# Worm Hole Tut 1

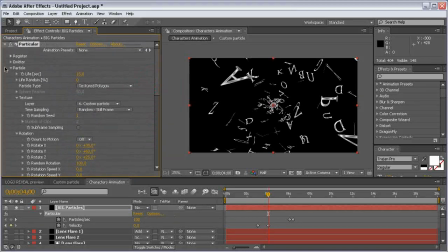I think that's it for the particles section. Now let's come to the physics. Set the air resistance to 1
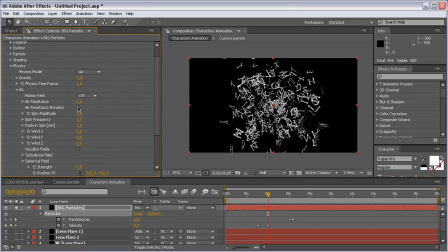and check the air resistance rotation checkbox, so air resistance affects the rotation of the letters. Let's change the spin frequency to 0 and fade in spin 0
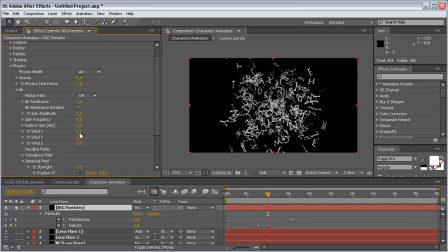and increase the wind Z to minus 3500, so it
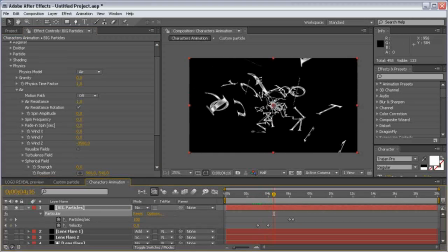pushes the particles from the center towards the camera. Come to the 4-second mark and set a keyframe about width Z.
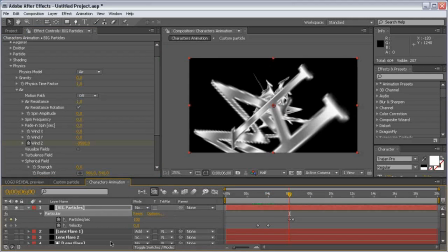And come to the 6-second mark and set a keyframe for width Z to 0,
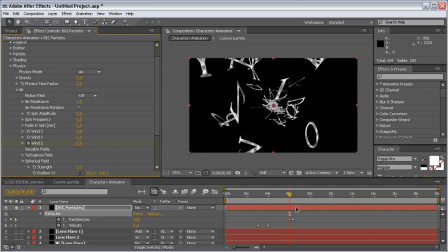so it stops pushing the letters. Hit U to review all the keyframes and make the second keyframe of the
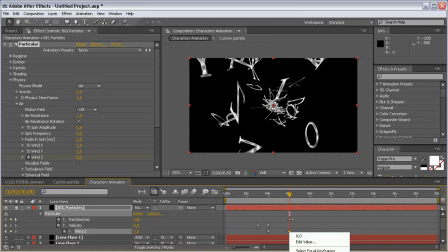width as is. Right click, keyframe assistant as is, or hit F9,
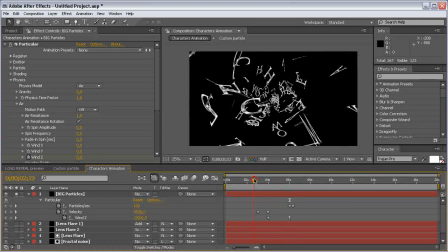and basically that will do the trick, because all the velocity and width Z stop at the 6 seconds point and
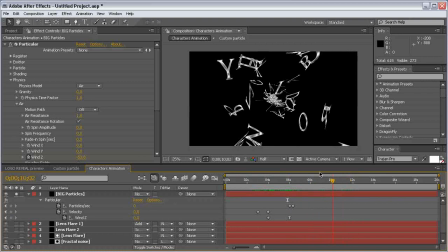the particles are just flowing and smoothly stopping and freezing in the air. And then we come to the 7 seconds and 10 frames and set a keyframe for width Z
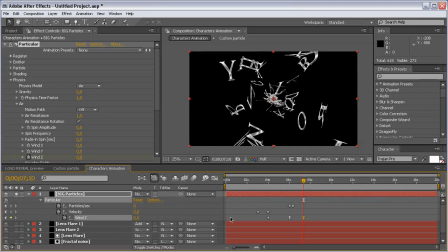and set it to 0, and come to the 8 seconds and 10 frames and send the width Z to 10,000. So basically that will push the particles back
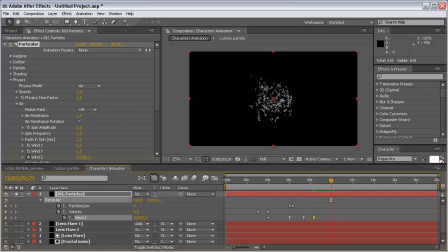and they will collapse into the light and form the logo. So basically that's the key to get this animation done.
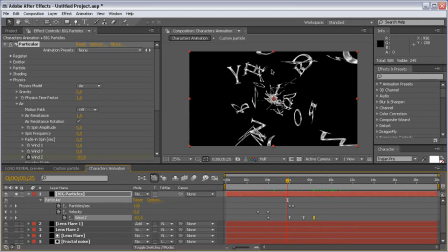Another thing we are going to change here is the turbulence field. So come to turbulence field, set a keyframe at 6 seconds for the turbulence field effect position,
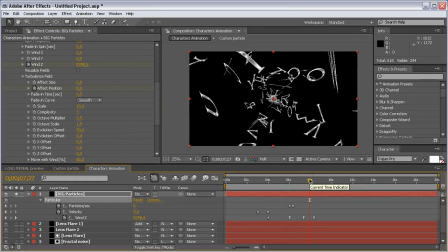and come to the 8 seconds mark and set the effect position to 800, so we get a little bit of random movement when the particles start to
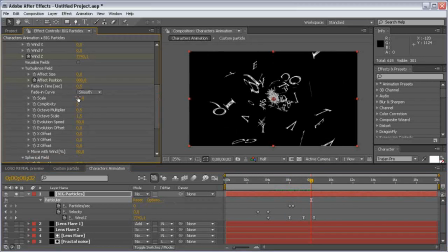collapse. Just change a few of the settings here, scale to 0.5 to get a very subtle and smooth movement of the letters, change the complexity to 1
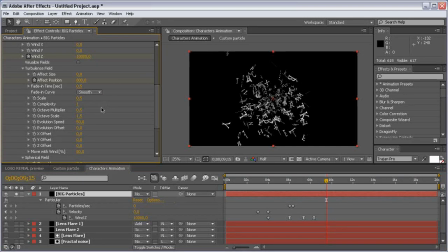and increase the octave multiplier to 10, set the octave scale to 0 and evolution speed say to 0.1,
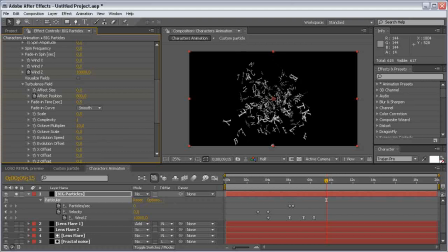because we are going for a very slow and smooth movement of the letters. I think that's it for the turbulence field tab.